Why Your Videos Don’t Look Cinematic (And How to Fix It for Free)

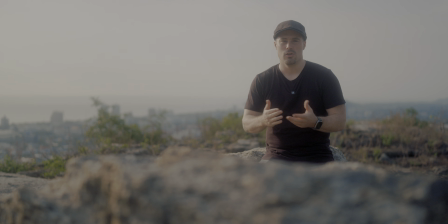12:12 And just by being aware of those things, you can also give your shots more depth. And usually this simply comes down to putting something in the foreground, like that stone here, because your main subject, which essentially becomes the midground, like a person, an animal, a temple, or whatever it is usually clear already, because that's what you want to get the shot of.
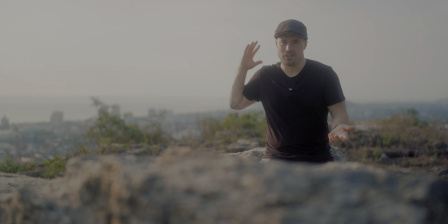12:31 The background also pretty much happens automatically because it's just there, but you have to remind yourself of putting something in the foreground. Of course, you don't always have to do that. There are lots of great shots that don't use foreground objects and still look great, but oftentimes just by adding this third element, you make your shot a bit better.
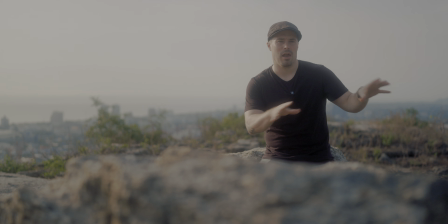12:50 So be aware of that. Just look for objects that you can put in the foreground. Usually it's plants standing around somewhere, also stones, whatever you find. It can really be anything. Sometimes even if you have multiple people, you focus on one person, some in the middle or in the background, while having some people blurred out in the foreground. That can also already do it. Now, before we come to the bonus tip, I have another one for you here, which is gear related, but that doesn't mean that it has to be expensive, which is that you should invest in faster lenses, especially prime lenses that have an aperture of maximum f2.8 or lower on full frame, and ideally on APS-C maximum f1.8, because that gives you this nice background blur effect. And to be fair, it's a relatively cheap way, many filmmakers would say, to make your shots look better, but for social media it totally works, because we all love background blur, and that's also what separates footage oftentimes from phones, because there you definitely get less background blur as you would get under the same conditions with a proper full frame or APS-C camera. So definitely invest in faster lenses. Here, for example, for that Fujifilm, if you're looking for something affordable, what I can recommend is the Viltrox 27mm f1.2 here. That gives you a lot of background blur. It's actually a very similar image that you would get out of this lens as you're seeing right now, because now I'm using a 35mm f1.4 on my Sony camera here, so very similar overall. That makes your footage look a lot better. And there's also recently, for example, I made a video about the 50mm f2 from Viltrox for full frame cameras, and that is also a lens that gives you a lot of blur and makes your videos therefore look a lot better. Again, that is not necessarily the best advice. It doesn't replace good lighting and good composition and stuff, but well, if your background is completely blurred out, for example, you don't really have to look for anymore what's in your background or how you frame it, so it makes everything a little bit easier and still looks good. Just don't forget to also train all the other techniques that we discussed here.
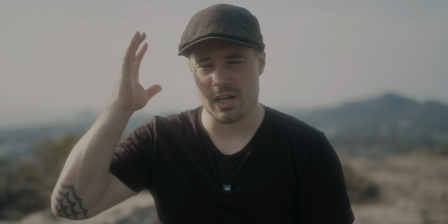14:49 And there's one more. You probably recognize that this shot here, for example, looks relatively soft and nice, and also most of the others that you've seen here, and that is because I pretty much always use a so-called mist filter in front of my lens. Those filters essentially add a little bit of glow to the highlights of your image and therefore soften the image a little bit.
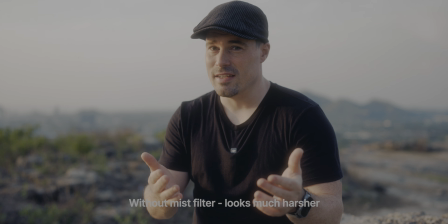15:09 That makes it look less digital, a bit more organic, and there are lots of affordable mist filters out there as well, so you don't have to spend much money on that to get a better looking image as well. But let's come to the bonus tip now. And let's come to the little bonus tip here.
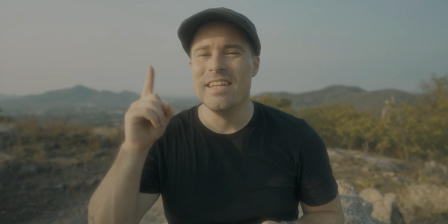15:26 Now, as you can see, the sun is quite harsh right now.
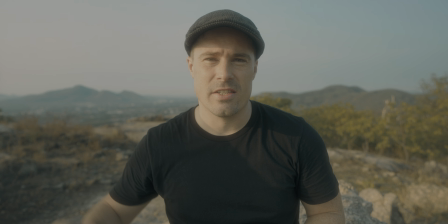15:29 That's a problem that you oftentimes have just after sunrise and sunset, because the sun is pretty low and just shines right in your face.
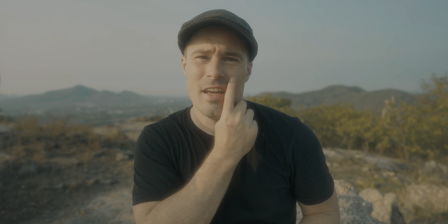15:37 And you can see that right now, really harsh light here and a relatively dark shadow here.
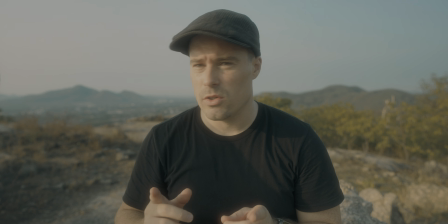15:42 So I want to reduce that, and we can reduce that by using a diffuser.
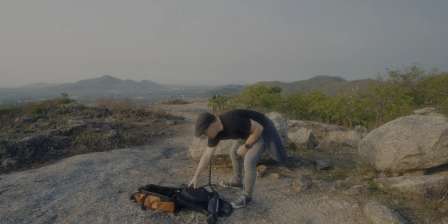15:47 So let me show you how to do it. So here's how to do it. You just bring one of those diffusers.
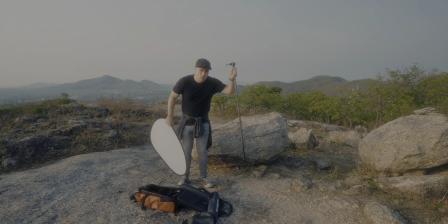15:53 They mustn't be expensive at all. This one here was about $10. Then you use a selfie stick here with a little small tripod at the bottom, because you don't want to carry much, right? I mean, if you travel with a car, you can also bring a proper one, a big one. But I travel with a motorbike. That's not really suitable for me. Using a little clamp here to lock that in.
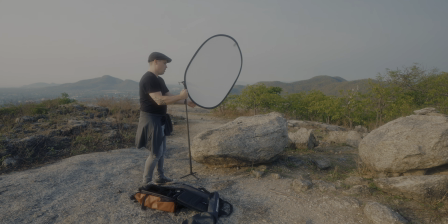16:13 Okay, cool. Now I can put that here in between me and the sun. I will sit later.